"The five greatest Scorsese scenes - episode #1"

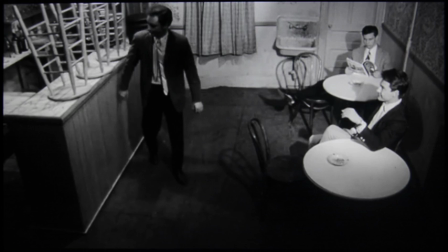245s
You've met him before, but here we're going to get a tighter, more comprehensive introduction to JR, played by Harvey Keitel, an extremely young Harvey Keitel who's fantastic in this film. Okay, the first thing I want to say is this is shot in a depth of field.
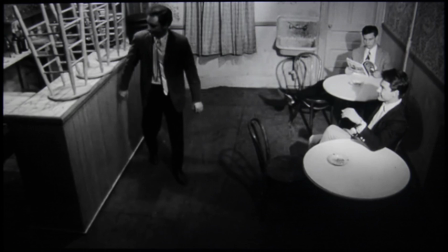261s
And by that, I simply mean I can see the entirety of the space. I can see the bar on the left. I can see the contours of the bar. I can see in the 2/3 on the right of the screen the 3 central characters of the shot.
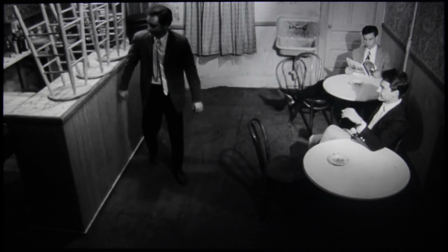279s
Closest is JR. In the deep background is a friend who in fact anchors the depth of field. So Scorsese is interested in depicting the entire space, hence the use of a deep field to anchor that space.
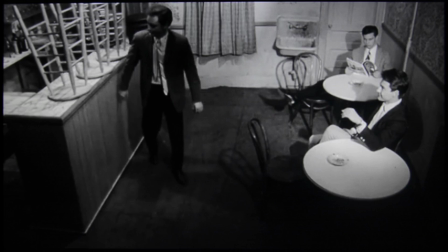293s
This recalls Italian neorealism at its most influential, and we see the influence writ large on the sequence.
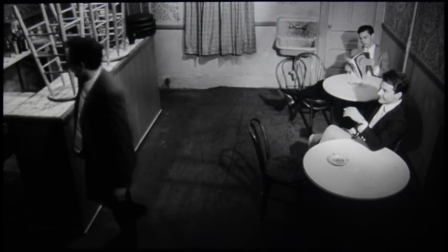300s
Have a look at this in terms of an introduction to JR's world.
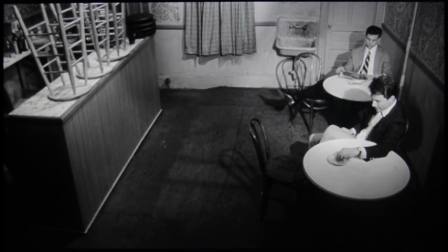306s
First, the wide shot, the depth of field, that gives us an insight into his community.
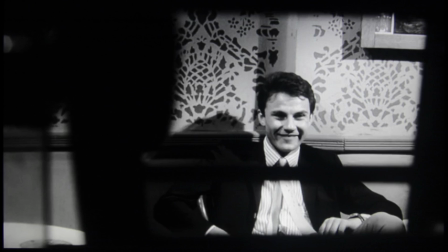312s
And then Scorsese is going to construct, through a very simple montage relation, the psychological intimacy. This is going to be JR's movie and Harvey Keitel's movie.
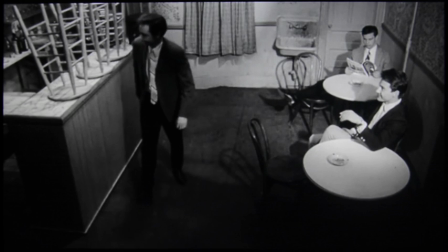324s
So here we get the first shot. Extreme wide, extreme deep focus, depth of field.
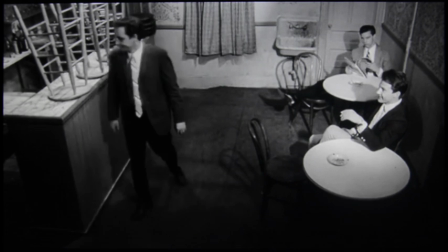330s
This is a community.
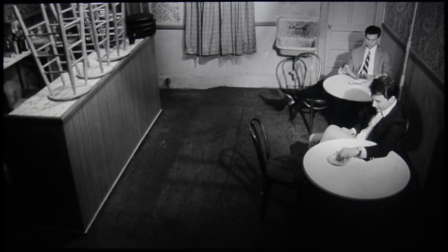335s
And now we get this intriguing pairing. So this is montage, two shots in relation.
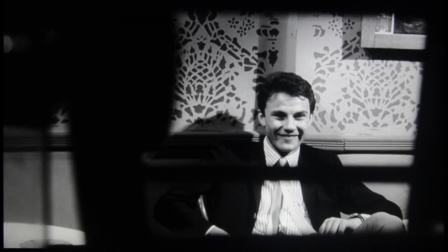341s
But what does montage actually create? Well, film theorists talk about it like this. And in fact, filmmakers, Scorsese himself included, talks about it like this. They're never just two shots. They construct a third image between the two. And what Scorsese is trying to give us here is something between the two shots.
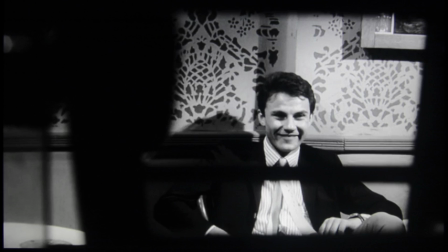360s
It seems to me this shot makes no sense without the preceding shot. And the contrast is what's critical.
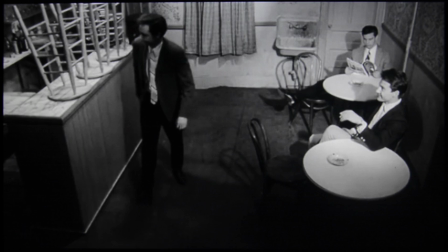366s
The preceding shot gives us width and depth of field. This gives us tightness on the face and tightness in framing.
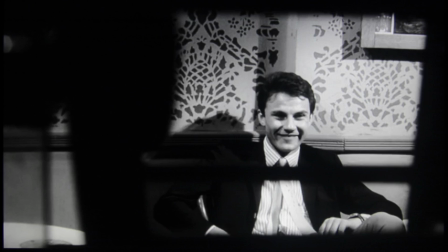375s
What's especially sophisticated, and I think here the mark of what I'm going to call a precocious vision. Notice that Scorsese doesn't opt for what's obvious. You know, you could easily go in for a close-up, and that suggests, okay, this is psychologically realistic.
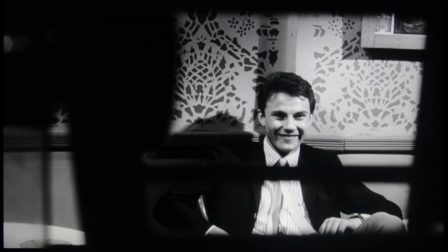393s
This is an insight into his interior self. He could do that. He could go for the close-up. But this is not a close-up. This is still a long shot. He gives us the long shot that masquerades as a close-up, and it's simply through adopting a frame within a frame.
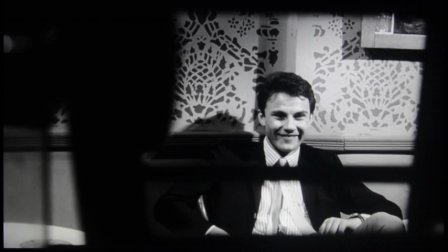410s
Notice here that the aperture that frames his face is a frame that exists within the wider frame of the image. We therefore have the psychological intensity of a tight shot on JR's face, but we don't have the convention of a close-up.
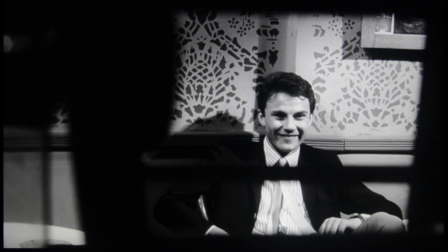428s
This montage to me speaks volumes about the kind of experimentation Scorsese is going to do in this early part of his career. He doesn't want to be known as a traditionalist. In fact, he wants to eschew American tradition.
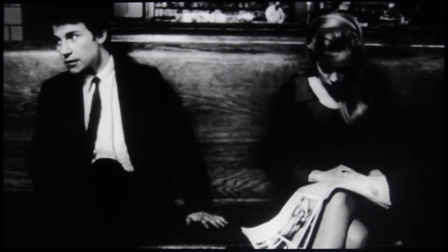441s
He doesn't want to be known as a mainstream filmmaker. He wants to be thought of in, the great histories of the French New Wave,
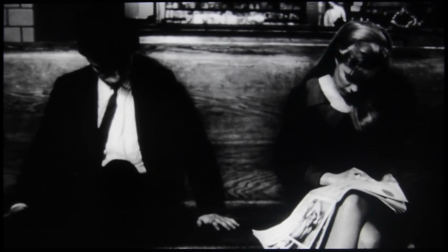450s
of Italian neorealism, and of a burgeoning American avant-garde cinema, which he wants to be instrumental in developing.
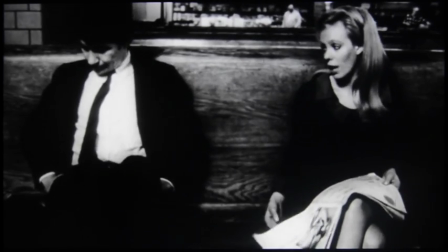458s
I love these two images side by side because I think they speak to tensions in his work throughout his career.
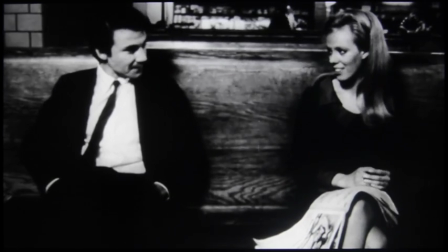464s
The desire to be individual, to be a sort of art house auteur that is always going to be associated with experimentation.
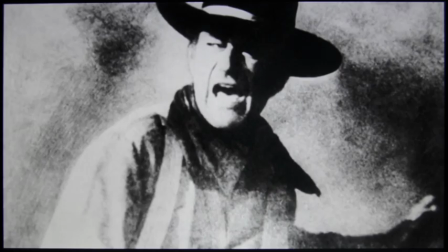473s
And at the same time, he wants to be classical. He wants to show you the tight shot on JR's face.
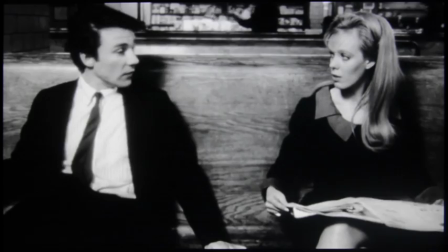479s
He wants to give you psychological intensity without using a convention that would give you
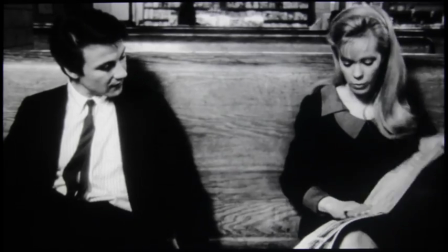485s
psychological intensity in the most expeditious way. One other point I want to make about Who's That Knocking at My Door.
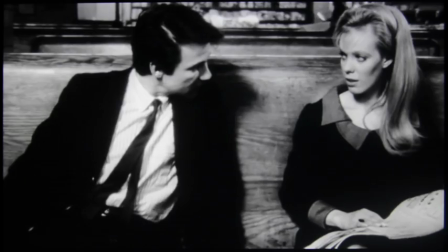492s
The whole film is infused with this kind of experimentation.